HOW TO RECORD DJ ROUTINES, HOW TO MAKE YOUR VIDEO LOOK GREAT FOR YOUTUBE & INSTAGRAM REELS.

You can use a phone to hit the record button, and if you're using multiple angles, just hit record in all the different angles and start recording. Once you're done recording, don't forget to stop all the recordings and import all these files into a video editing software. You can use any free editing software where you can put all these clips together, synchronize all the clips using the audio, because all the cameras will record the audio as well, and then you can match the audio and use that audio from the laptop as your master audio, and now your video will look professional and your audio will sound great.
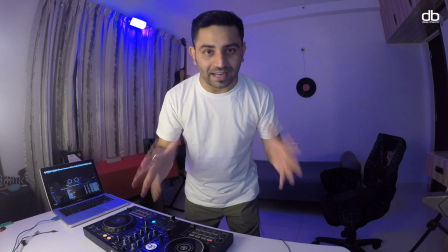1022s
Alright, now that I'm done setting up all the lighting in the room and this major first angle,
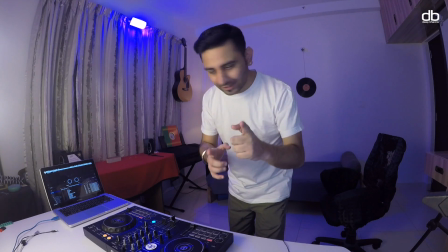1027s
what I'm gonna also do is one important thing to mention is set up the laptop in a
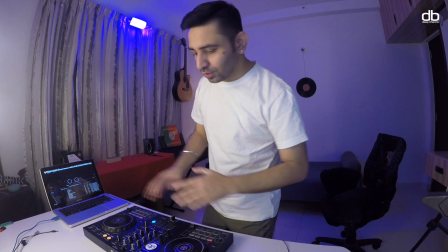1031s
way that your DJ software is visible so that everybody can see that whatever you're doing on the controller
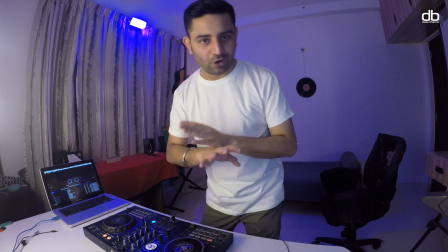1036s
is real time and it's not something which is pre-recorded.
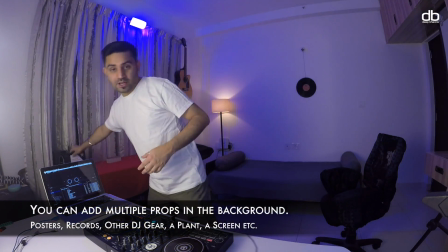1039s
Also, you can do interesting things like adding some kind of props at the background, maybe something like this, if you have an award which you have won.
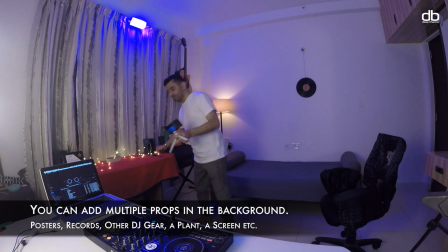1048s
And if you have maybe another set of lighting, you can add that lighting as well.
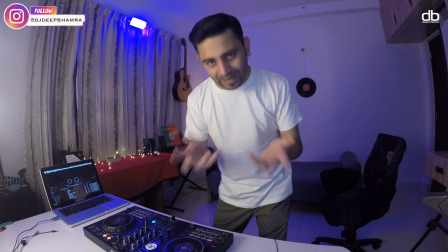1052s
Just try to add whatever you can to make the background look interesting as well.
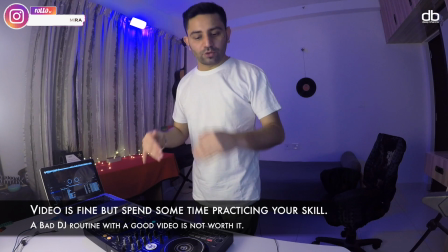1057s
Although the focus is always going to remain on you and what you do,
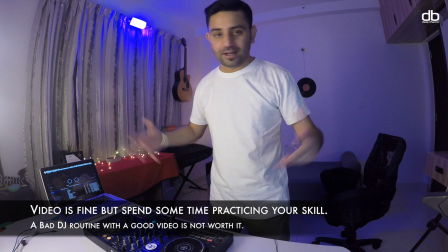1061s
it is also interesting that people also notice how well you have set up your space.
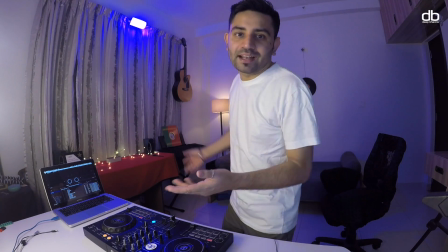1068s
So if you have anything interesting in the room, put them in the background, and that can add as a great advantage to make the whole video look interesting.
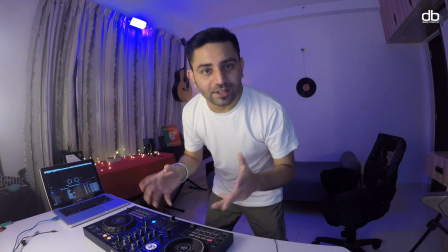1074s
Now I'm going to quickly record one DJ routine, and I'm going to show you all the angles,
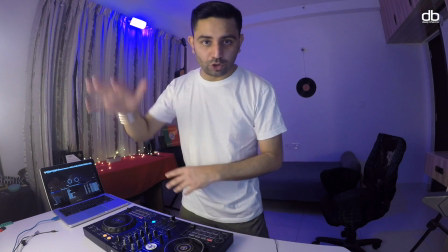1078s
which is this main one here, one from the top, one from the left, and one from the right at the bottom.
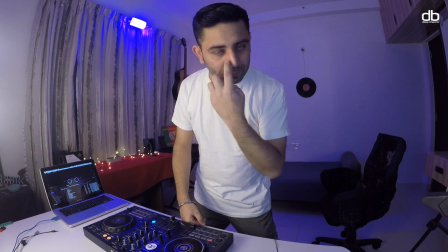1084s
So if you have even one camera, you can do this using one camera,
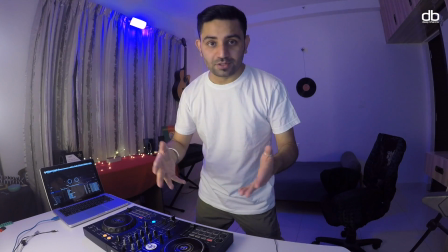1089s
but you have multiple cameras and you can use the multiple cameras to get multiple angles.
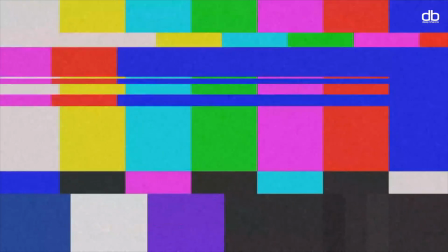1094s
I'm going to show you all of that now. Let's go. It starts with
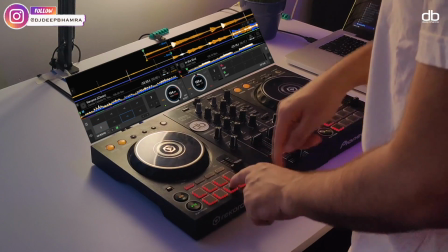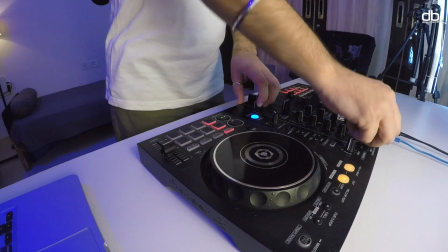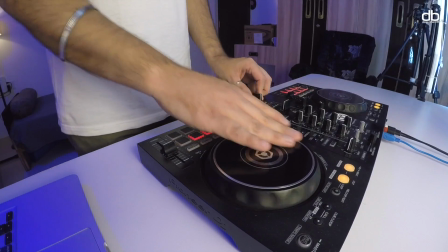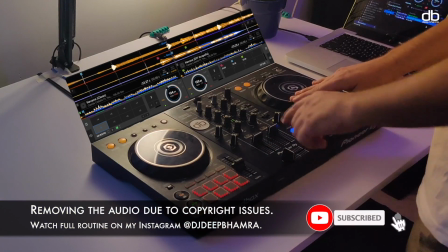Well, there you have it. I hope you guys enjoyed watching this video today and that you guys got to learn something new. If you guys did, please don't forget to hit that like button and share this video with your friends. And while you're at it, it'll be nice if you can click on that subscribe button and click on that bell icon to get notified every time I upload a new video. That's been it. My name is Deep and I will see you guys in the next one. Happy to help.
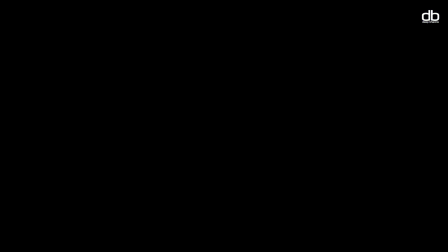1151s
Perfect.